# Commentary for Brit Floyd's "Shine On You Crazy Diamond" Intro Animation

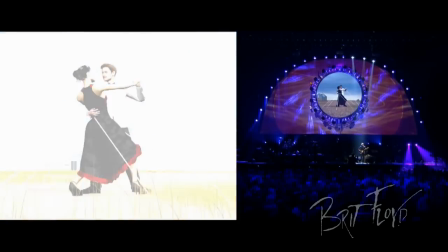247s
I thought this would be a good way of showing the audience what they were about to experience, Pink Floyd's music from throughout the years.
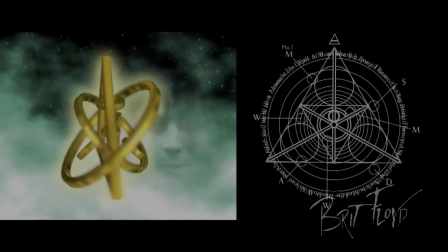258s
The symbol image which appears next is loosely based off an image from Pink Floyd's first box set, Shine On.
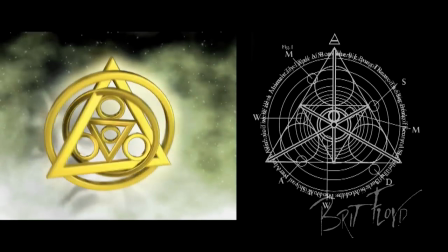264s
The original image also represents Pink Floyd's music from throughout the years.
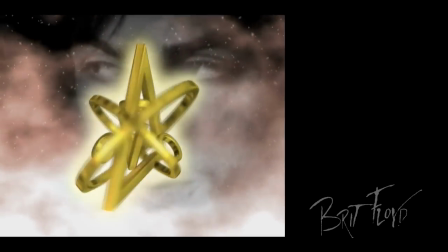269s
Recently I added a few ghostly-like images of Syd Barrett during this sequence.
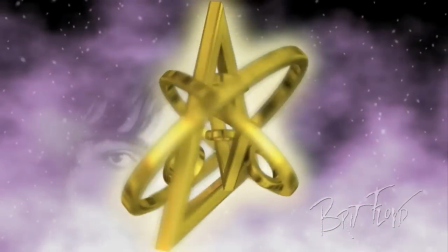274s
Though at this point in the song, I wanted them to be subtle, as later on in the final sequence of the animation, a fully established photo of Syd is revealed.
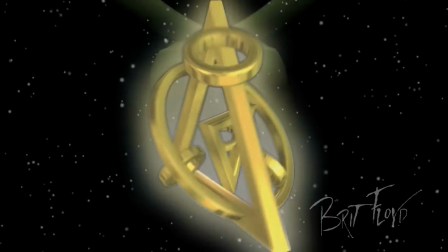283s
The following scene is an idea I had originally planned out for the track Time.
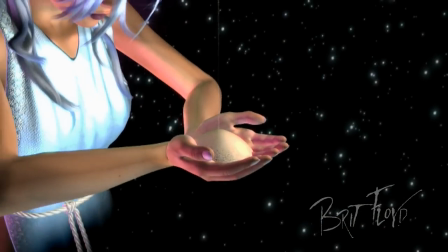288s
This godless-like woman portrayed here is the bearer of time. The sand falling into her hands represents time.
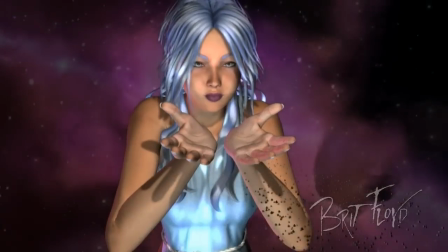294s
Blowing the sand away is to show how quickly time can pass.
Remember when you were young?
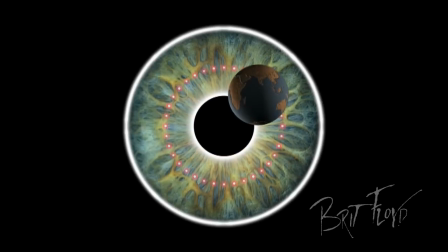303s
Okay, so that's my first commentary description of one of my animations. Thanks for bearing with me, and I hope you enjoyed it. Perhaps I will do some more in the future. I'd quickly like to note, if you're interested in Mr. Thorgerson's work,
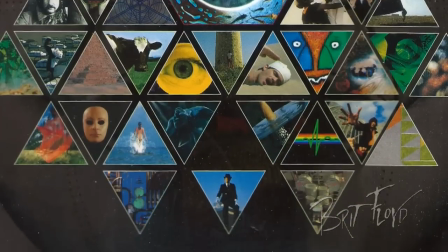318s
a wonderful book to get is Mind Over Matter, The Images of Pink Floyd, written by Storm Thorgerson himself.
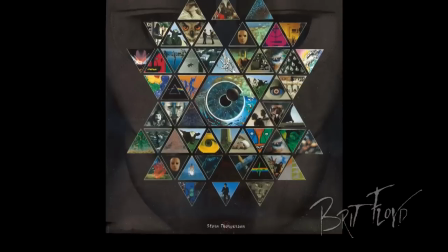324s
It covers his work for Pink Floyd over the years and describes a lot of what's behind the imagery. For more information on myself or Brit Floyd, please visit BritFloyd.com. Thank you, and shine on, you crazy diamond.